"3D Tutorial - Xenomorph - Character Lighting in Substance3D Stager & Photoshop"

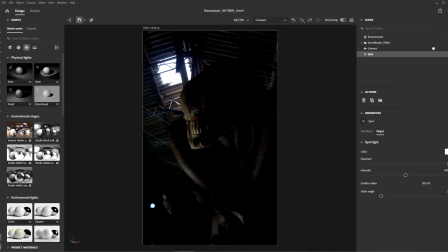4:14 Make sure to give the light a little bit of radius so the shadows aren't super sharp, but reduce the outer angle of the spotlight so we are focused on just the face. Now let's add some cool colors and push the intensity up a little bit. I'm also kicking this over to the side just to create that shaping a little bit.
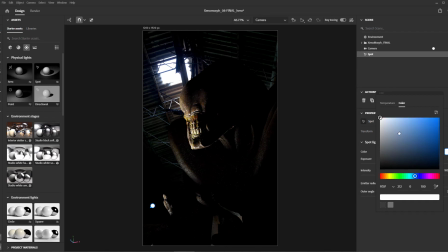4:31 Again, we don't want any lighting being too frontal. Okay, looking great on the face. I want to create a little bit of this on the body, So I'm going to go ahead and duplicate this light,
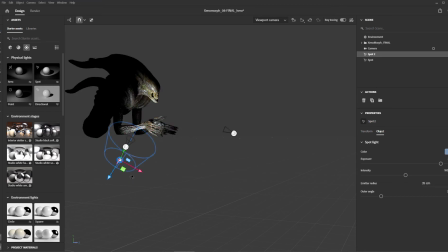4:40 reduce the intensity so it's not quite as bright as the face, and create some shaping and light on the body as well. Next up is the fill light. This will be on the opposite side of the key lights and just a tiny bit of value and color.
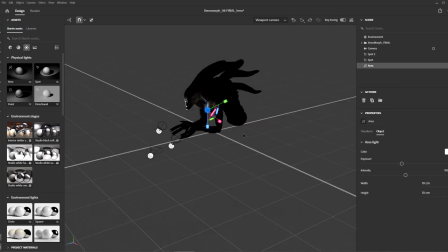4:54 I will use a big area light to give this wet skin something to reflect. This is a big misconception about lighting dark objects. You don't want to pump light on them to create shaping. You want to surround them with things to reflect to get that shaping and the dark values. Now, let's add some coolness to this light and just a touch of intensity.
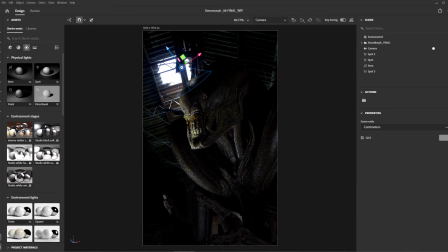5:16 Okay, time to tackle that overhead light. I want to create a spotlight to tie the CG character to our background.
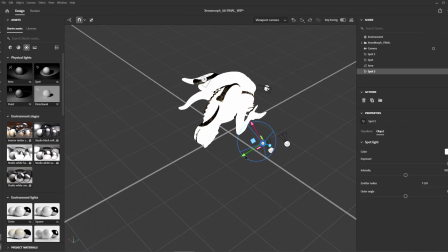5:22 I will use the same technique I used for those underlights. Also, you may notice me switching back and forth between my camera and the default camera of the scene.
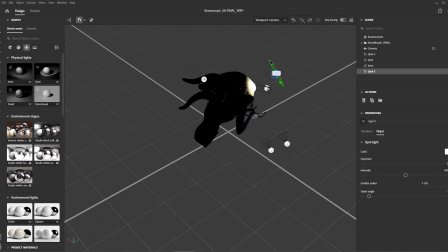5:31 I'm doing that by hitting this little tilde key on my keyboard. It's the one just next to the number one.
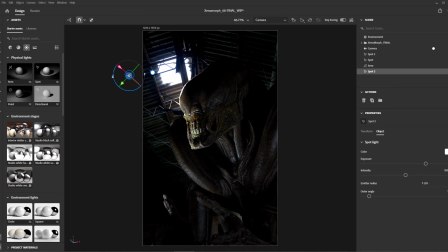5:36 Okay, we've got that overhead spotlight in place. I want to duplicate that one again because there's actually something I'm seeing that I want to highlight.
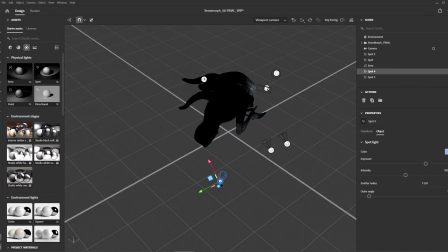5:43 I want to get just a little bit of rim light on the fingers of this character because those fingers
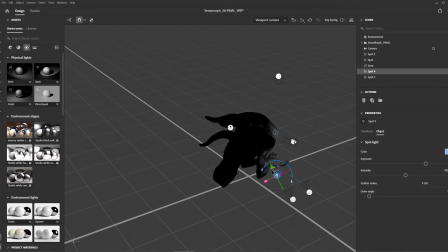5:48 are really cool and they're a little menacing and I really want to pick up that outline,
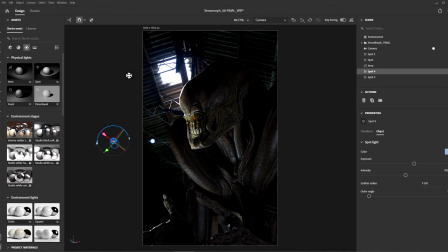5:54 that profile shape, so the audience can read that as well. Okay, so now is the time where we step back and we do a little self-critiquing. Let's go back to our three core elements of lighting. Is this the move we want? I would say so. say this is looking pretty good. I can tweak it in Photoshop but this is roughly what I'm going for. Are we directing the viewer's eye?
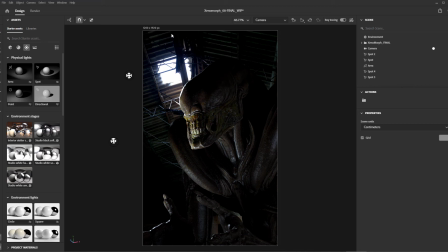6:13 Eh, we actually could do a little bit better of this. This background is a bit distracting so what we're going to do is add a little depth of field. For that we will click the camera and activate depth of field. Now we will set the focal point by clicking the icon and selecting the teeth and increasing the blur to 24.
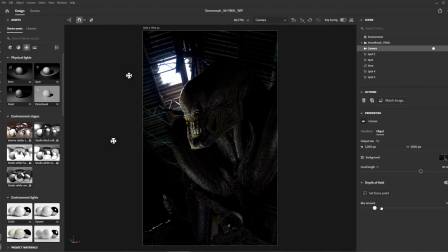6:29 You will notice the background is not going out of focus with the character, right? And obviously we're going to want that background image out of focus too. So to do that, all we have to do is click back on the camera, go to the background image, and click this little pencil icon.
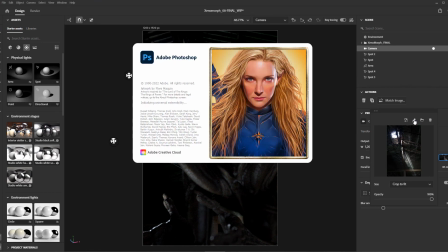6:46 What this does is this opens the image in Photoshop and actually creates a live link between it and the stager file.
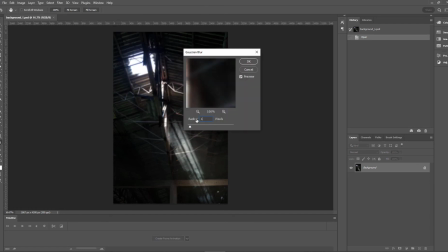6:54 So now in Photoshop, all we have to do is add a bit of Gaussian blur, go to file and save, and that will automatically update the stager.
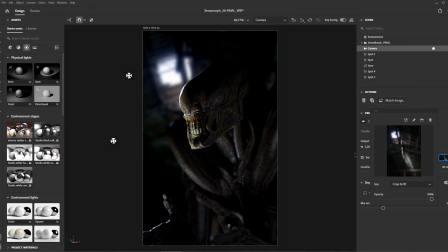7:02 A pretty cool thing about being part of the Adobe ecosystem is that we can create these live connections between Photoshop and Illustrator. Okay cool so our mood is good, directing the viewers eyes looking good, now let's talk about the shaping. I think we can push it a bit further but I'm happy with the way this render is and I don't want to push any more light in there.
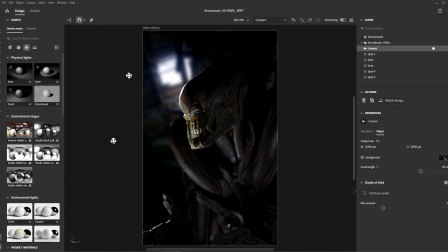7:21 So this render we're gonna go ahead and knock out and I will take care of more shaping in another one and we can piece that together in Photoshop.
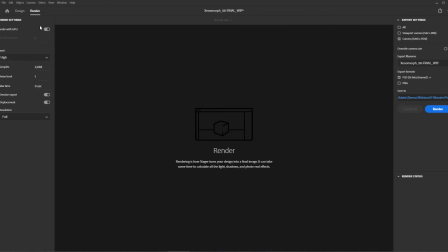7:28 So let's go to the render screen, set our settings, and let's pretend like I clicked render and we went ahead and rendered this but we're gonna do the baking show style where I already did that. And we will just take a look at that in a minute. Okay. So for the render with the extra shaping and extra reflections, I'm going to start with exactly what we have here,
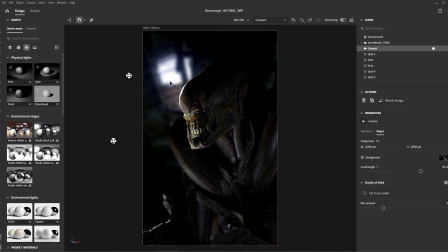7:45 but I'm going to file and save it out as a different file. Now I'm going to delete all the lights that we've created. And I'm going to find something that is going to surround our object and allow it to create some more reflections.
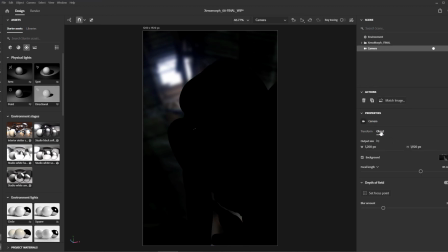8:00 The easiest way to do that is to use our match image button here. So I'm going to go ahead and click this. Now I want to make sure to uncheck the first and third options because both of those are adjusting the aspect ratio in the camera position.
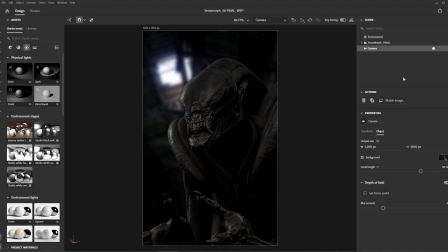8:13 I want those to stay exactly where I set them before. I only want to put this image and some lights on the surroundings to create some extra reflection. Okay, here we go.